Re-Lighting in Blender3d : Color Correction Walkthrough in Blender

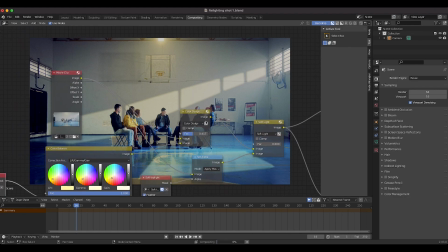So we'll go ahead and turn it back to color dodge for the sake of the tutorial and just kind of
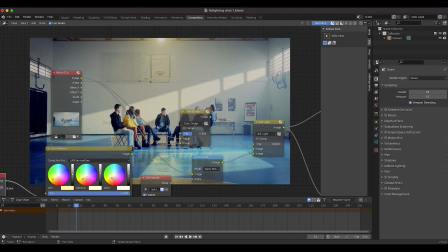adjust our factor here so we get a nice sun hit on our back wall and floor here.
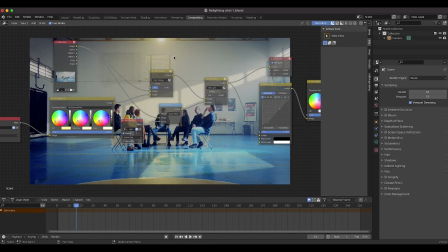I'd say that looks okay. Finally, the second thing I did was combine our soft top light mask, kind of motivated from this practical here in our live action shot.
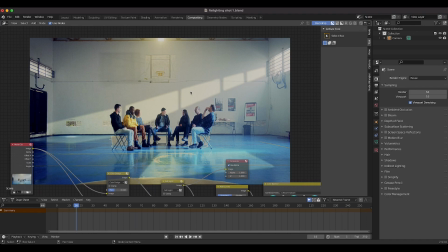And one of the most common subjects when it comes to lighting in cinematography is finding motivation for your lighting sources. It wouldn't really make sense for me to power window all of our characters here if there wasn't really any motivation for that source. But because there's this practical in our scene already,
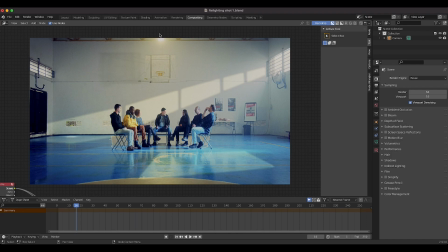I felt like I could use that to have an excuse to draw the eye to our characters here in the middle of our shot a bit better.
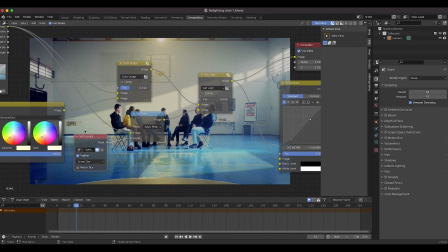So as you can see here, I've taken our soft top light mask.
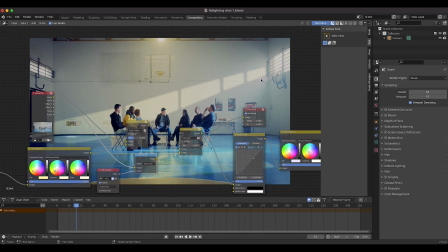I've run it through a set alpha node so that instead of just overlaying, for example, just a colored sharp mask like our sun ray here,
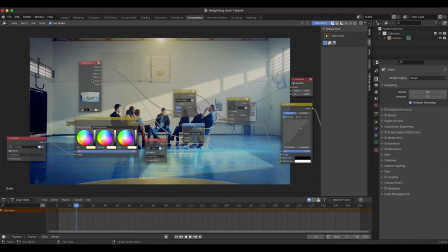it would actually just source the original live action shot here wherever the soft top light mask was.
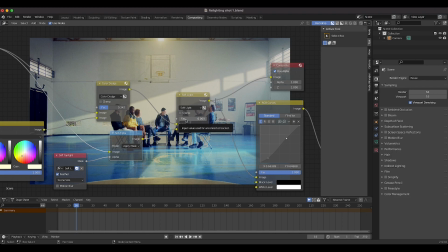So as you can see here, if I increase the factor node here that is connected to our soft top light mask,
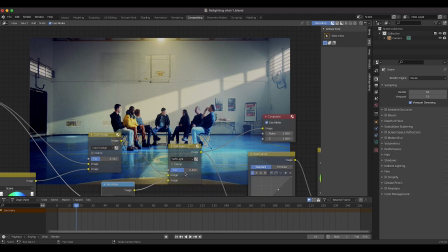as you can see, if I bring this up, you'll notice that the mask is being applied to the footage itself,
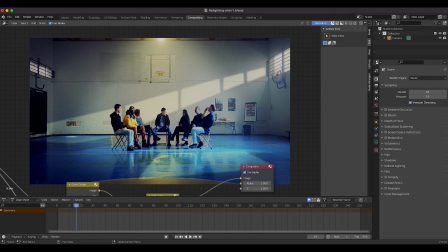and it's drawing the viewer's eye to the center of our scene and creating a little bit more mood in the shot.
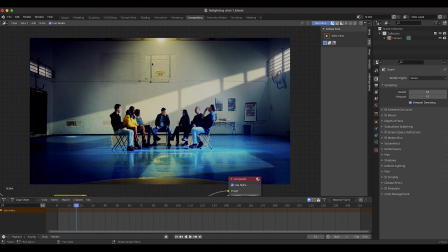So of course you can increase it all the way, and there's only so much you can get away with here. When I increase this all the way to 1, this power window seems pretty sourcey and a little bit fake,
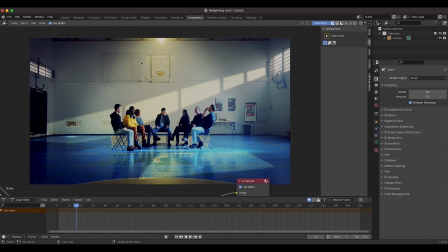but just a little technique that you can use to kind of change the intensity of different areas of your shot, create a little texture on the foreground or background with some hard hits of light created by these power windows, and create a little bit more mood in your story. But anyways, for this composite, after I combined our two masks and overlaid these power windows on top of our shot,
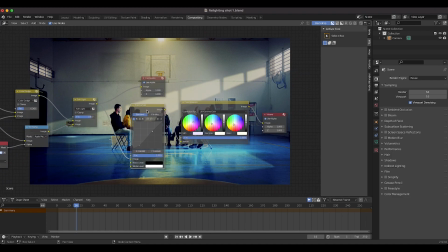I just added a little RGB curves here to bring up the contrast a bit,
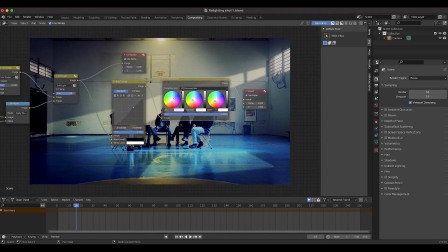add a little bit more mood as well, and then I just added another color balance node here to add some final color correction on top of our entire shot here.
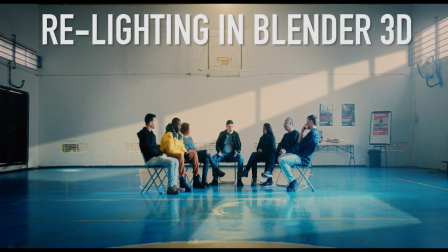But anyways guys, there's a lot more you can do with this technique,
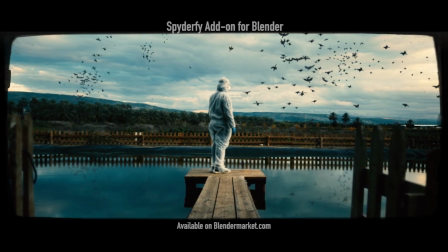and there are a lot of other ways you can do this in more precise ways even, and I'll make some more in-depth videos about these concepts in the future,
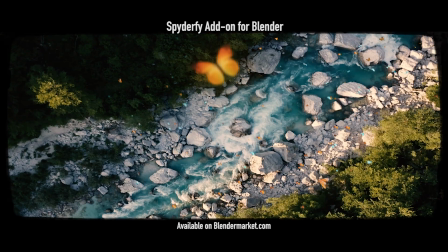so stay tuned and subscribe if you haven't already if you're interested in these kinds of concepts. Let us know what you'd like to see next on the channel, and I will see you in the next video.